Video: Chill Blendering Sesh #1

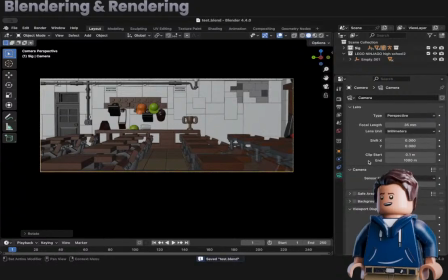(9:50)
Now let's see where I'm going to place my figure.
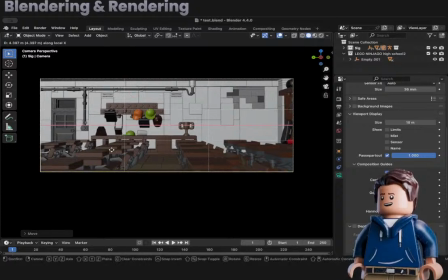(9:58)
So chat, if you are trying to figure out what looks good with cameras and stuff, these composition guides are goated. I mean, these not only is like the center one really helpful for finding the center of the image, obviously, but thirds and diagonals,
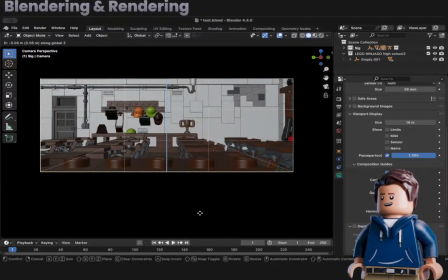(10:13)
I use those all the time, and you'll be surprised how good composition you can get with just using those. All right, this looks good. Figure is going to be on the third here.
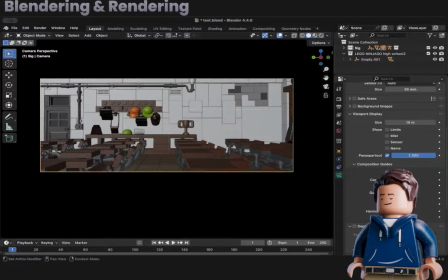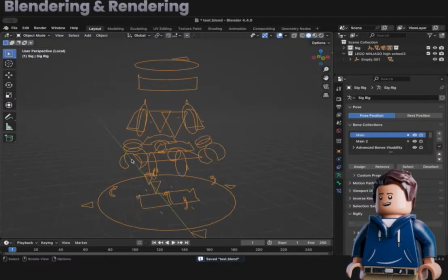(10:34)
Move this guy over. Also got to change the leg rotation. There we go. Now I can actually make him sit down.
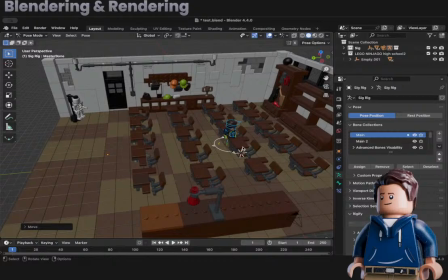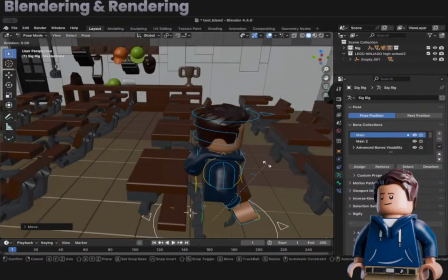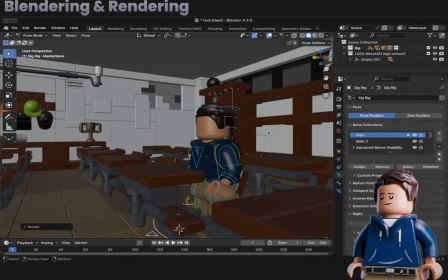(11:00)
Sorry, interesting little chairs here.
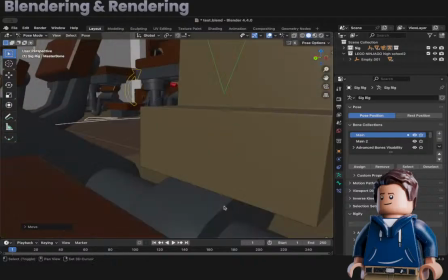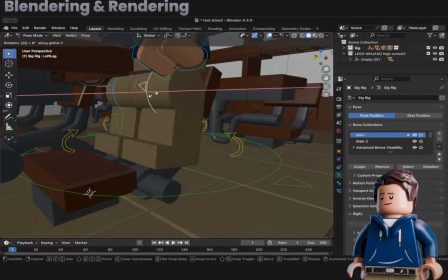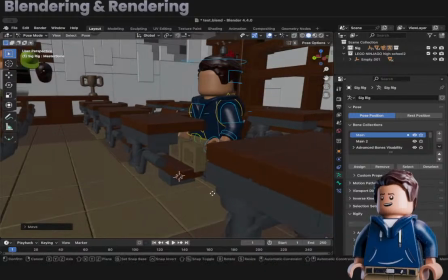(11:14)
Is it scaled right? Yeah, looks like it.
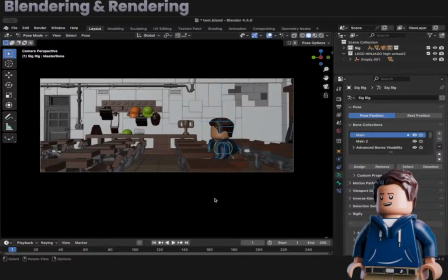(11:21)
There we go. Sits pretty low. Know how I feel about that.
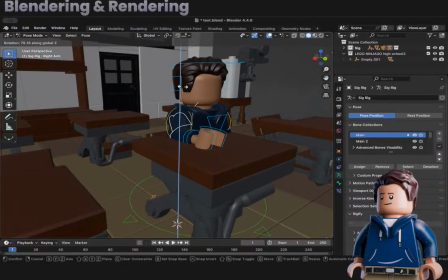(11:34)
Let's see, posing wise, I might break the arm rotation just for fun.
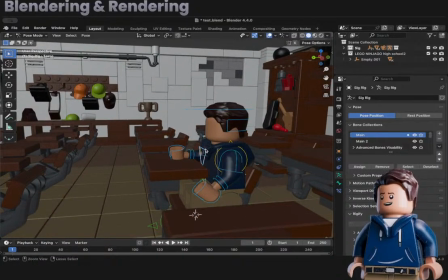(11:44)
Could have him. If he's all alone here, what would he be doing?
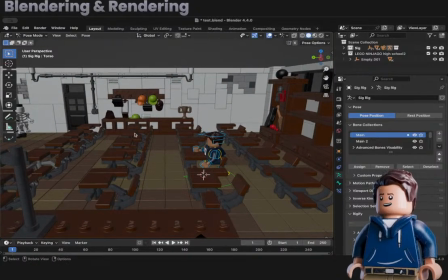(11:49)
He might be like wondering where everybody is, kind of like looking up,
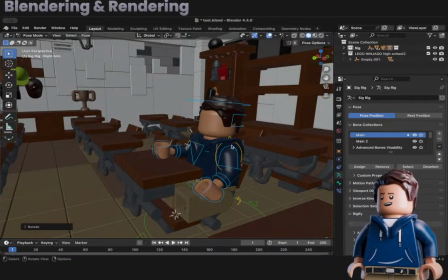(11:57)
just kind of resting maybe, or bored. Bored. I like bored. That makes more sense.
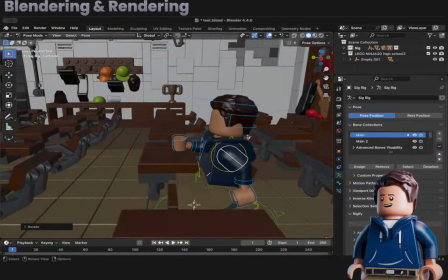(12:02)
Arm kind of hanging down, like he doesn't care.
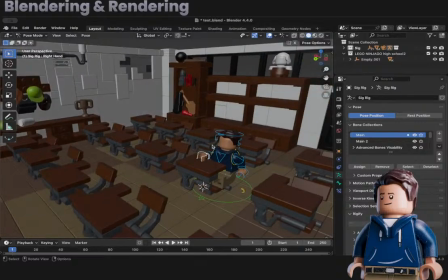(12:08)
Let's see. Maybe he could be like leaning like even out of the chair.
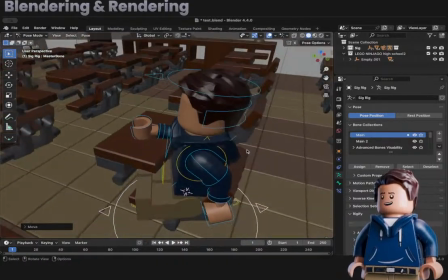(12:16)
Because when you lean out of a chair, you're kind of just like leg hanging off here.
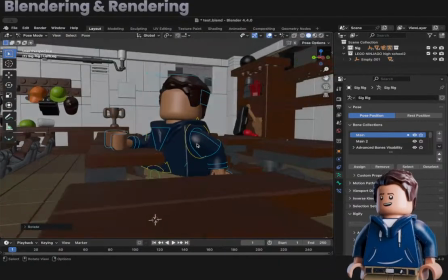(12:21)
Don't really care about proper placement at all. Your back and stuff like that.
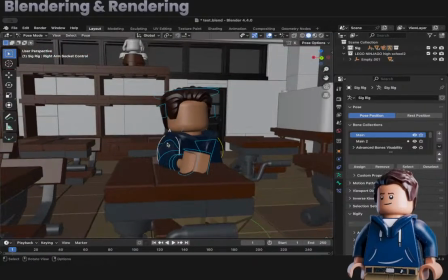(12:27)
So this looks good.
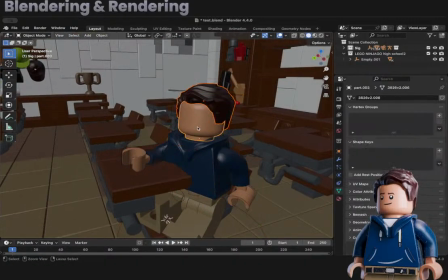(12:33)
Move the head.
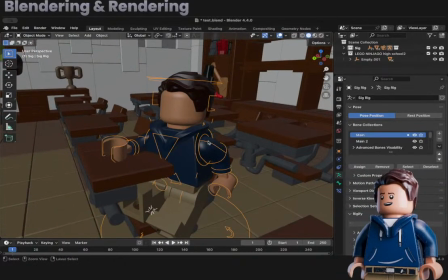(12:35)
This is, I mean, I generally try to stick within the rotation boundaries here, like not using this too much or moving this up and down,
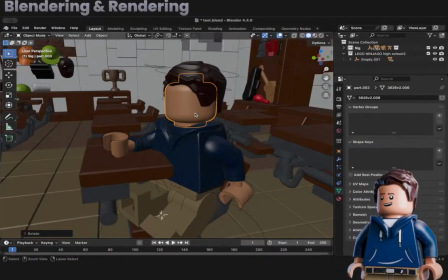(12:44)
but moving pieces out of the socket, you get really realistic really fast.
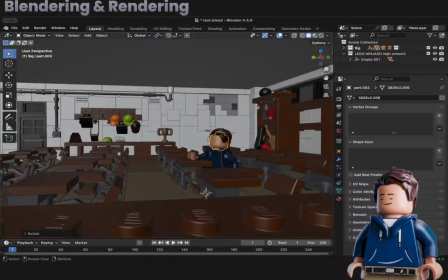(12:50)
So like I can bend this out. That looks really good. Head kind of crane back.
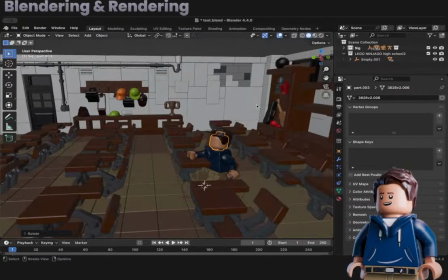(12:59)
He looks more like he's like looking at the ceiling. Gotta tilt his head more.
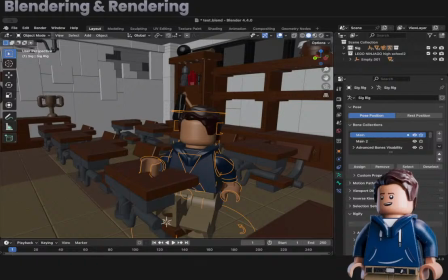(13:10)
There we go. That looks better.
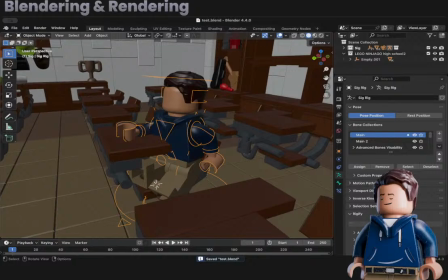(13:19)
All right. Fix something on my end real quick.
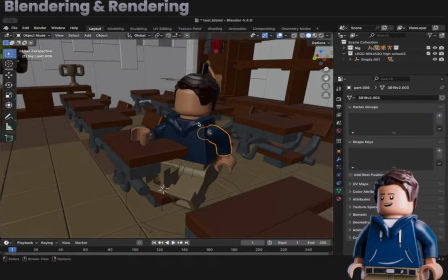(13:35)
I just realized Blender's squished on the stream. Let me fix that real quick. That's a little weird looking. My first time using OBS, guys. Bear with me.
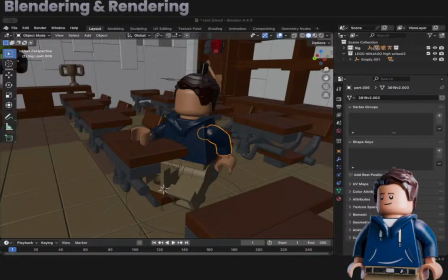(13:54)
I don't know how I can adjust that.